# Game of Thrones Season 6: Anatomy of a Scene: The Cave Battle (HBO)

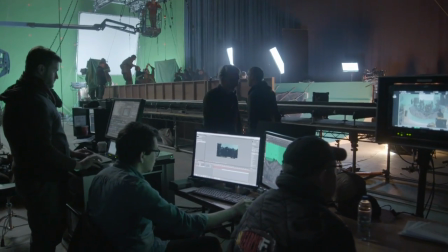4:29 And not only on the ground, they're also being chased on the ceiling. There's an image that Dan and David and Jack are very, very keen on,
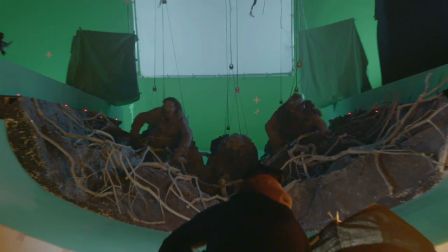4:36 but just to get it as crazy and as terrifying as we could, the Whites are not only running on the floor,
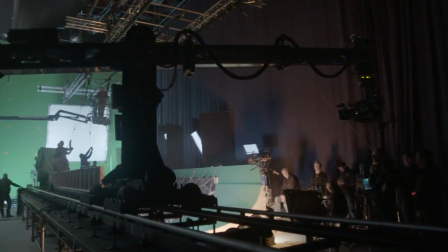4:43 but they're crawling on the walls, they're crawling on the ceiling. So we worked with the art department to build an inverted walls and ceiling section of the tunnel.
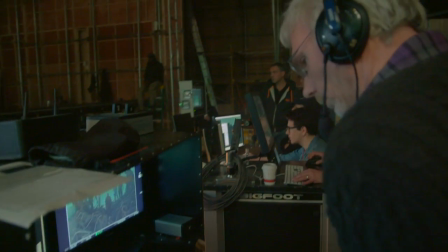4:52 It took a lot of interdepartmental planning to get that right. We had to leave room with green screen when we were shooting frame-wise, to have them crawling on the ceiling. Our great stunt team put their heads together on how to suspend the white stunt performers.
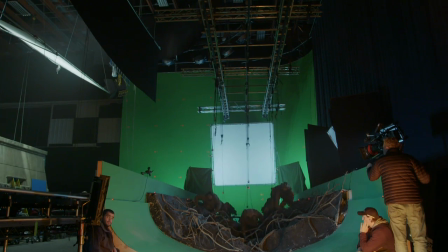5:07 So it's a bungee rig. They can cross over each other. They can pile onto each other.
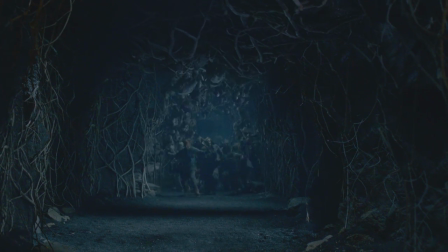5:12 They're going to be everywhere. That's something that's going to end up, I hope, being really creepy.
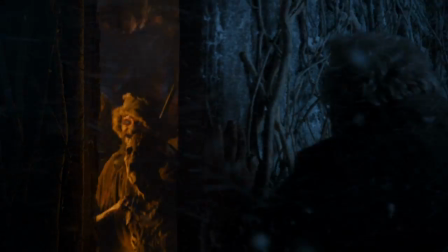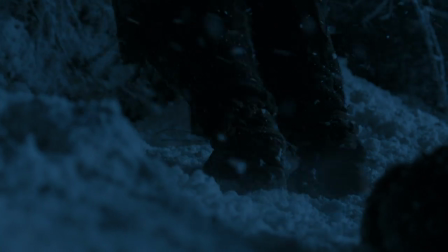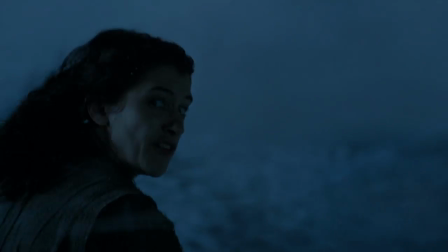5:27 Hold the door!
There's a door between these whites and between Mira and BRAN getting away.
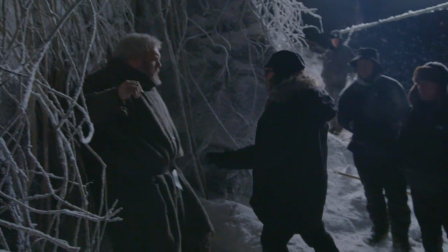5:38 That's when I'm told to hold the door, which turns into Hodor,
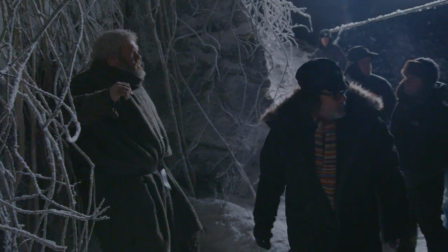5:42 and it was just like a genius. George told us about this, that hold the door was the origin of the name Hodor. And I just remember Dan and I looking at each other when he said that, and just being like, holy shit.
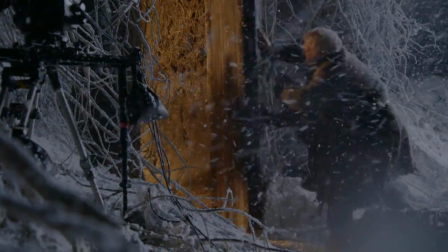5:53 The intensity of the moment for Hodor, his own death moment,
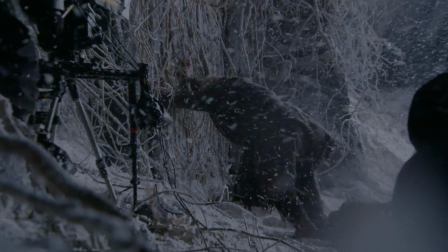5:58 finding its way back through time, is short-circuiting young Willis and turning him into Hodor. It's one of those things that, you know, didn't ever occur to me before he told us that, and then it all makes sense.
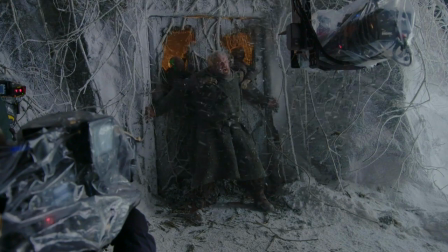6:10 We just thought that was a really, really cool, kind of heartbreaking idea. The big climactic cave sequence was hugely complex, and although it's very scary that this really terrifying thing is happening to our characters,
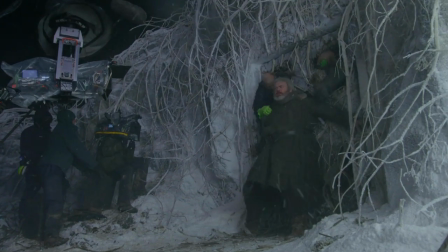6:27 at the end of the day, I think the emotion or what we're experiencing is hopefully going to be the shock that people will stay with. Oh, it's mortifying. It's so sad. I had the call.
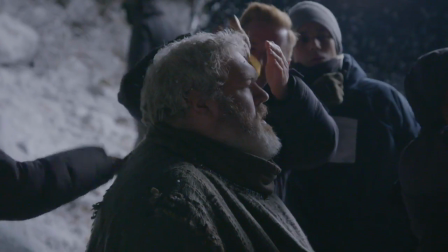6:42 I knew what was going to happen to Hodor, but when I got the script, it was a really difficult scene to read.
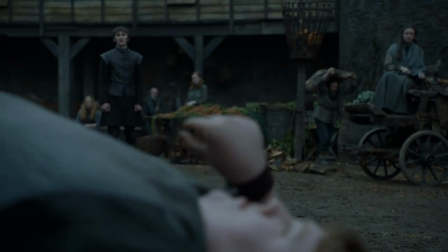6:47 Hodor was just, as we know, a totally normal kid who was then sort of screwed over by Bran. It's going to break people's hearts.
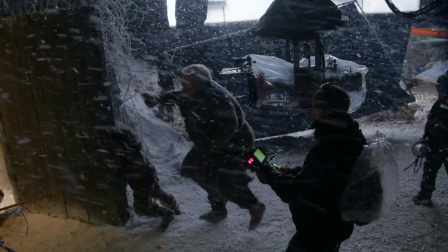6:56 When I first read the script and I read the section about Hodor and how he got his name and what happens, that was a really cool and totally unexpected thing for me. I didn't think that we'd ever even find out. It's definitely a sad moment, but I like what he's done, that he sacrificed himself for his friends.
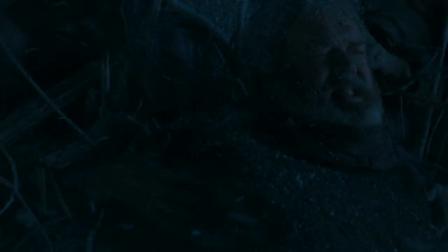7:11 It feels very true to Hodor for me, but it's really sad.
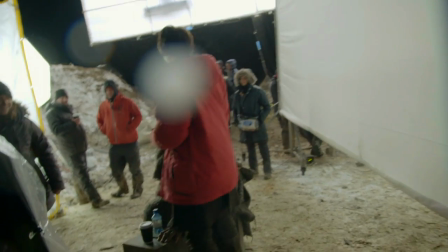7:17 That's a series wrap shot for Mr. Hodor.